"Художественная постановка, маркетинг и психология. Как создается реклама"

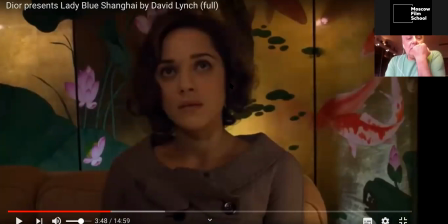(58:13)
Вот оно. И как это тонко сделано. То есть вы, по идее, вы запомнили отель, по идее, вы запомнили сияние некое, шайнинг такой, да? Потому что там таинственности мы нагнали. Сияние и здесь есть, потому что оно продолжает сиять.
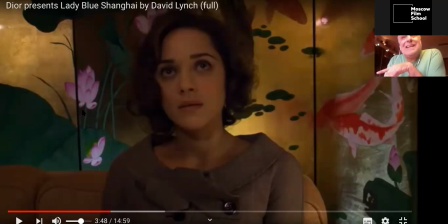(58:32)
Цвета, обратите внимание, какие цвета. До этого вы ни разу нигде не видели лилового, фиолетового цвета. А вот на секундочку, давайте задумаемся. Здесь даже красный не работает активно, потому что активность этих лиловых пятен сильнее.
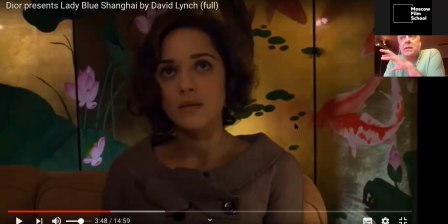(58:46)
Работает это с желтым. Желтое – это всегда некое таинственное знание. Притом в сочетании с фиолетом, фиолетовый – это тоже философия. Это цвет философов. Потом опять я говорю, этих гайдов, и такие, все, записал тебе, пошел, всю жизнь это буду делать.
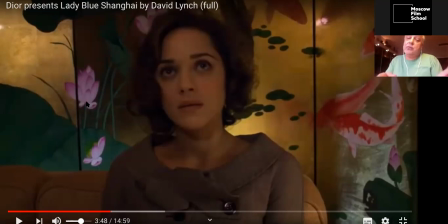(59:05)
Нет, это надо понимать, где применять. Здесь у нас есть таинственность, здесь у нас есть ориент, здесь есть знание, и все это работает на наш продукт, который мы в итоге потом предъявим.
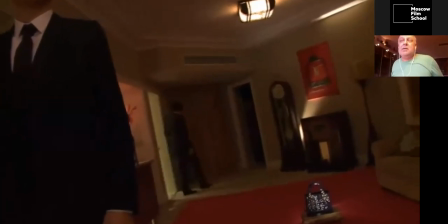(59:21)
Притом стоило бы здесь сделать фиолетово больше, мне стало бы тяжело, слишком агрессивно стало бы воздействовать на меня.
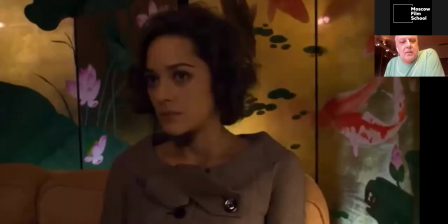Кто не смотрел, очень рекомендую посмотреть теперь после этого фильм «Сияние» Кубрика.
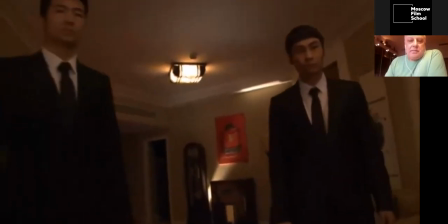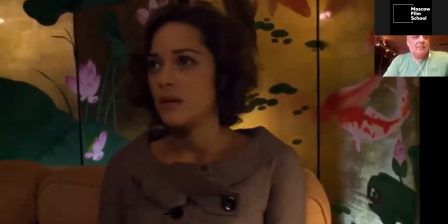(59:55) Someone was in here. Where it was, left that bag.
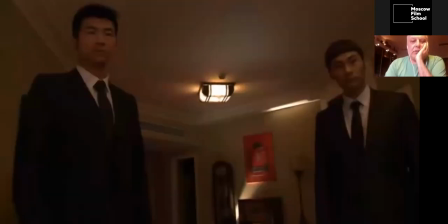(60:05)
Ну, он настолько привлекательный, что у меня рука не поднимается проматывать этот проект.
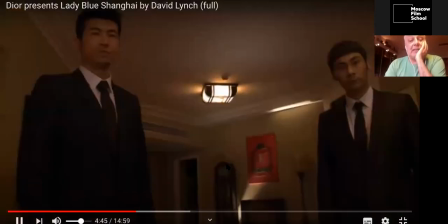(60:11)
Красный, да? И красный здесь есть. Следите, да? Красная картина.
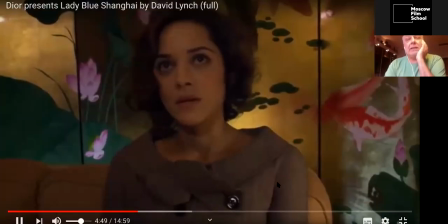(60:16)
Она есть. Она должна поддерживать некую
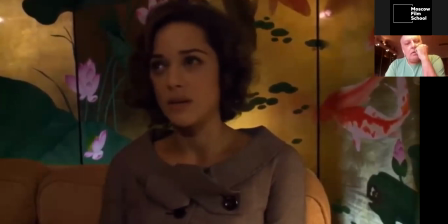(60:21)
тревожность.
I was afraid to even go near it. Perhaps you're left in the back.
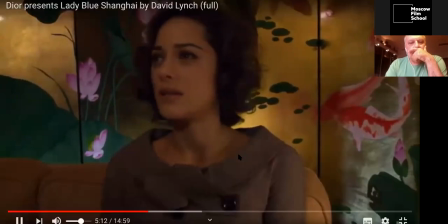(60:37) You know, I just arrived yesterday. I don't know anyone here in Shanghai.
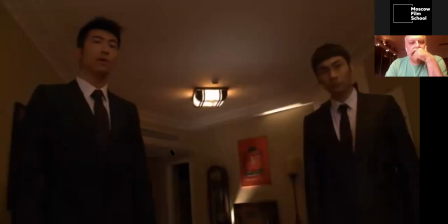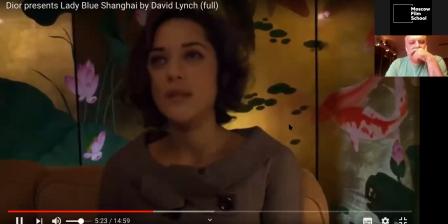(60:50) No, I'm telling you, I met no one.
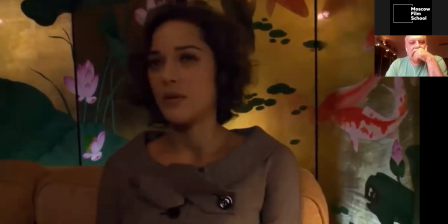(60:55) I went up to dinner lunch meeting with a woman I work with.
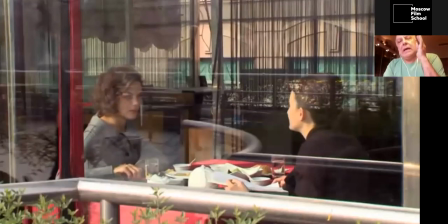(61:02)
Видите, как отбили? Отбили рассказ ее, да, это еще.
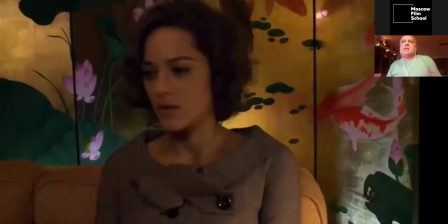(61:06)
Это, опять-таки, принципы кино, так как бренд-контент позволяет во временном формате чуть-чуть больше повествовать,
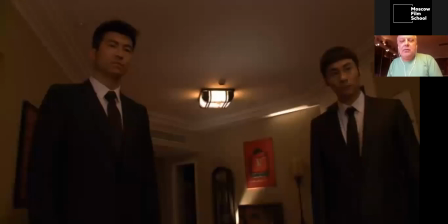(61:13)
вам, у вас есть возможность отбить временное. Вот только что было воспоминание. Воспоминание было бытовое. Смотрите, мир, в котором мы сейчас находимся, мир таинственный, только что было бытовое воспоминание.
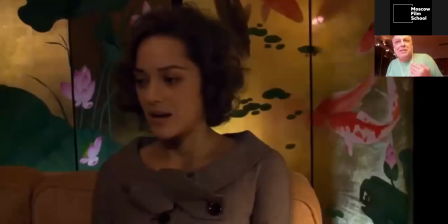(61:24)
Притом воспоминание — это впечатление, впечатление — это импрессионизм, воспоминание было стилистика, оп, импрессионизма.
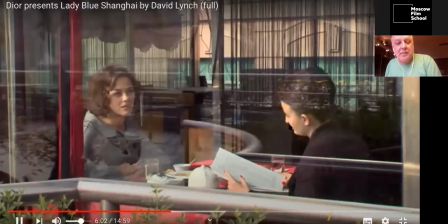(61:31)
Это уже импрессионизм у вас. Опять импрессионизм, светло.
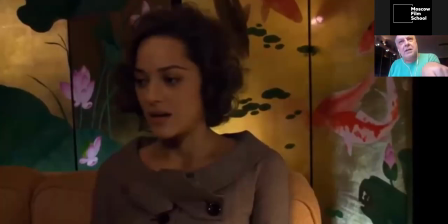(61:38)
А здесь, посмотрите, магическая, тяжелая атмосфера. Конечно, из этого ролика, я думаю, это был локомотивный короткий метр.
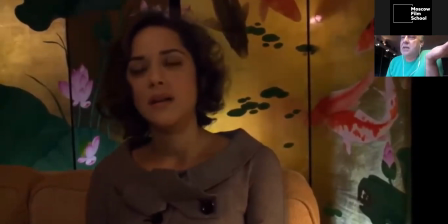(61:52)
Наверняка были нарезаны короткие версии, и очень-очень легко сделать.